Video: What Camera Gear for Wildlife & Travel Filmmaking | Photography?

Welcome back, or just welcome if you're new here. I am Brandon Ray Neese. You are watching Overland Exposures, and today we're going to discuss,
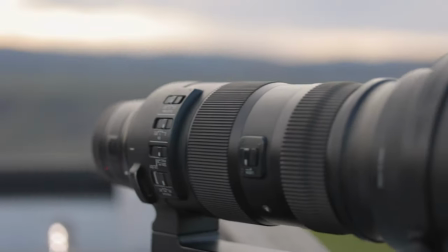(0:07)
do I really need all of this gear to film wildlife and adventure videos? The answer? Right after this.
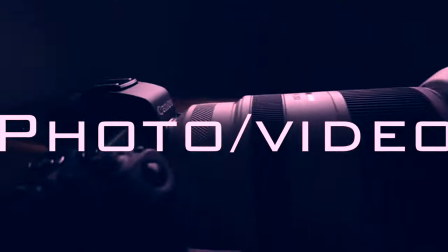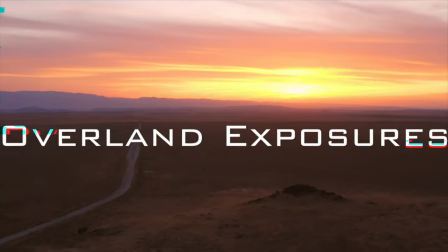We've heard it all before, it's not the gear that matters, it's the story that matters. And while that remains true, I am going to show you some of the gear that I personally use to help tell my story. It doesn't mean that you need it. I'm just telling you how I use it and why. Let's start off with the big picture This is something that I as
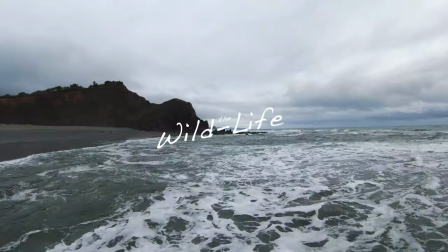(0:48)
a creator try to give the viewer every time I start a video If you're watching
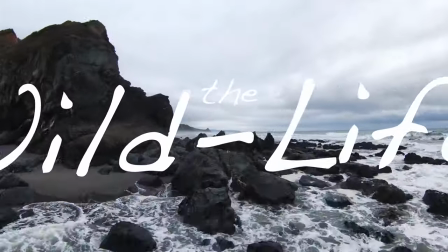(0:53)
an adventure vlog of mine or documentary of wildlife I am going to enter that
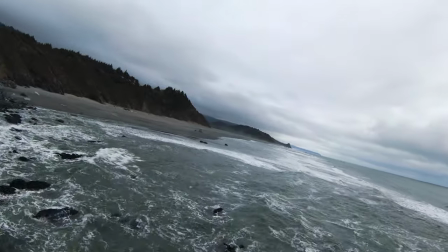(0:58)
scene with a giant shot of the landscape I want you to know where I'm at and how am I gonna do that? usually with these. This offers me the biggest view for the buck.
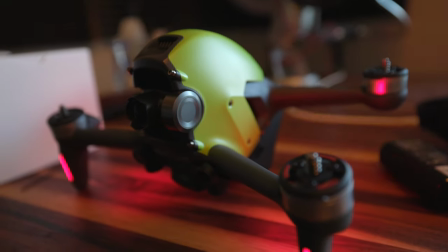(1:10)
This is the Mavic Air. This one's the new FPV drone by DJI. I'm still learning how to fly this one a little bit better, but this one's more just for kind of unique views that aren't as dry as the drone views that we're all getting used to.
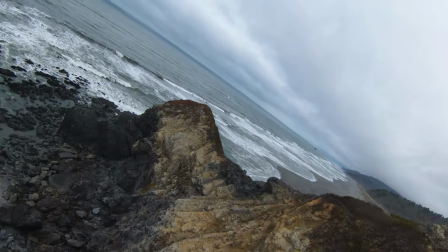(1:26)
Nevertheless, I use the drones to give the viewer the big picture. I want them to know where we're at. I want them to know the setting, the time of day. This is going to set the tone for the rest of the video that they're going to see. This gives them where we're at. We've already seen the big picture with the drone shot.
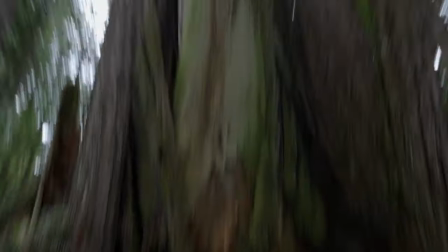(1:43)
Now we want to put the viewer in that environment. This is going to be a ground level shot. I'm going to pan around. I'm going to show you all the nuances of this place as if you were walking in it.
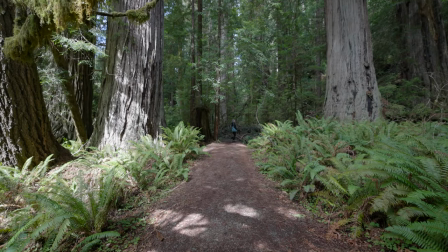(1:54)
The next shot that you're typically going to see again uses a wide angle and it's going to place a person or an object that we're all used to seeing
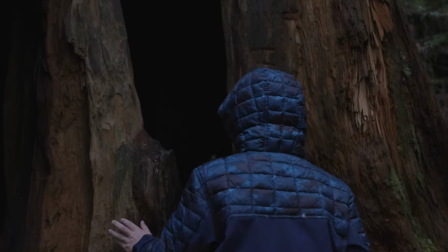(2:03)
something that gives us an idea of the size and scope of what we're looking at and now we have an idea of perspective how
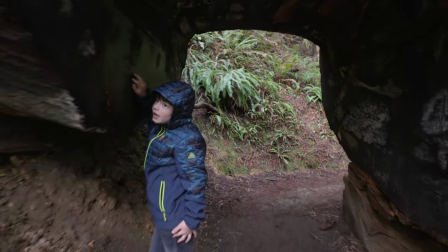(2:11)
big this place is how small this place is 1,004, 1,005, 1,006.
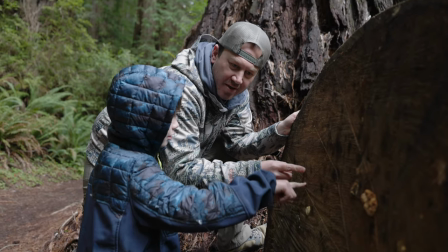(2:18) Whoa, whoa, whoa. We went 1,000, 10,000? I think you meant 1,010.
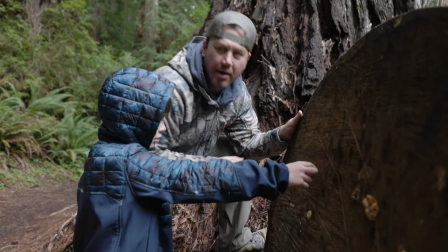(2:24) No. Was it 10,000? Ah!
So we've got the big picture.
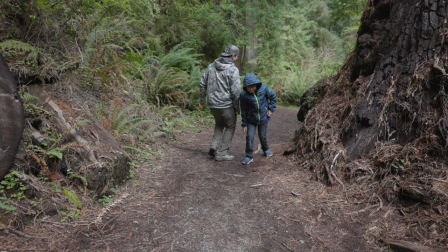(2:29)
We've got the ground level shot. We've put them in that environment by showing them the size and scope of it.
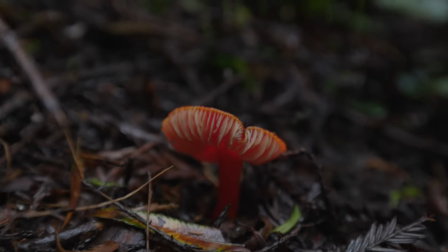(2:37)
Now we're going to want to explore because people are naturally curious. And what better way to capture someone's curiosities than on a macro level?
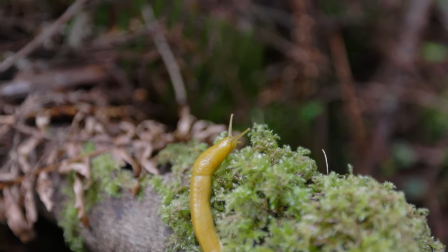That's where I use the RX100 at 200 millimeters because I actually I actually don't own a macro lens It's something that I've been saving up for and one of these days. It's gonna happen But until then got some workarounds. That's one of them the other one 70 to 200 I'm gonna get as close as I can to that object try and focus on it This one's especially good in lower light conditions because it's f2.8, so I use this one quite a bit. The third one that I use, and this is no secret to anyone, your cell phone can actually do a really, really bang-up job on getting in tight and close on something, giving you a better idea of what it looks like on a macro level. So don't rule this out. This is a great thing to use.
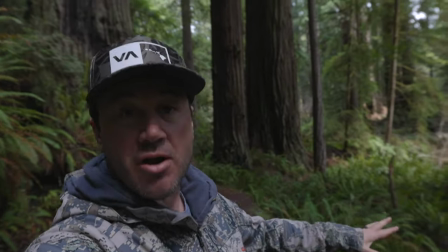(3:34) Fun fact, this is where they shot Star Wars with the Ewoks on Endor and the speeder bikes.
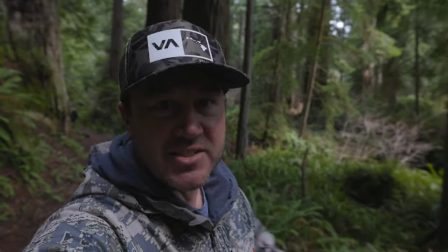(3:41) I actually just made that up.
This is the part of the video where I'm either going to narrate or I'm going to give you a talking headshot explaining where I'm at, what I'm doing, and why. For this particular video, it might go something like this. Welcome back. Today, we're on the coast of Northern California in the Redwoods on the search for a banana slug and the Roosevelt elk.
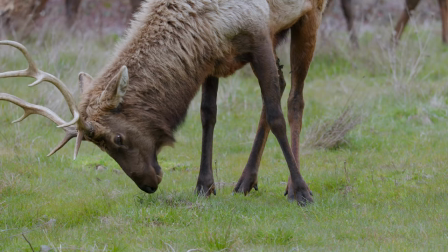(4:00)
We're going on a hike shortly. Stay tuned to see what we find next. Or, I don't know. Or, if it's a narration, it might go something like this.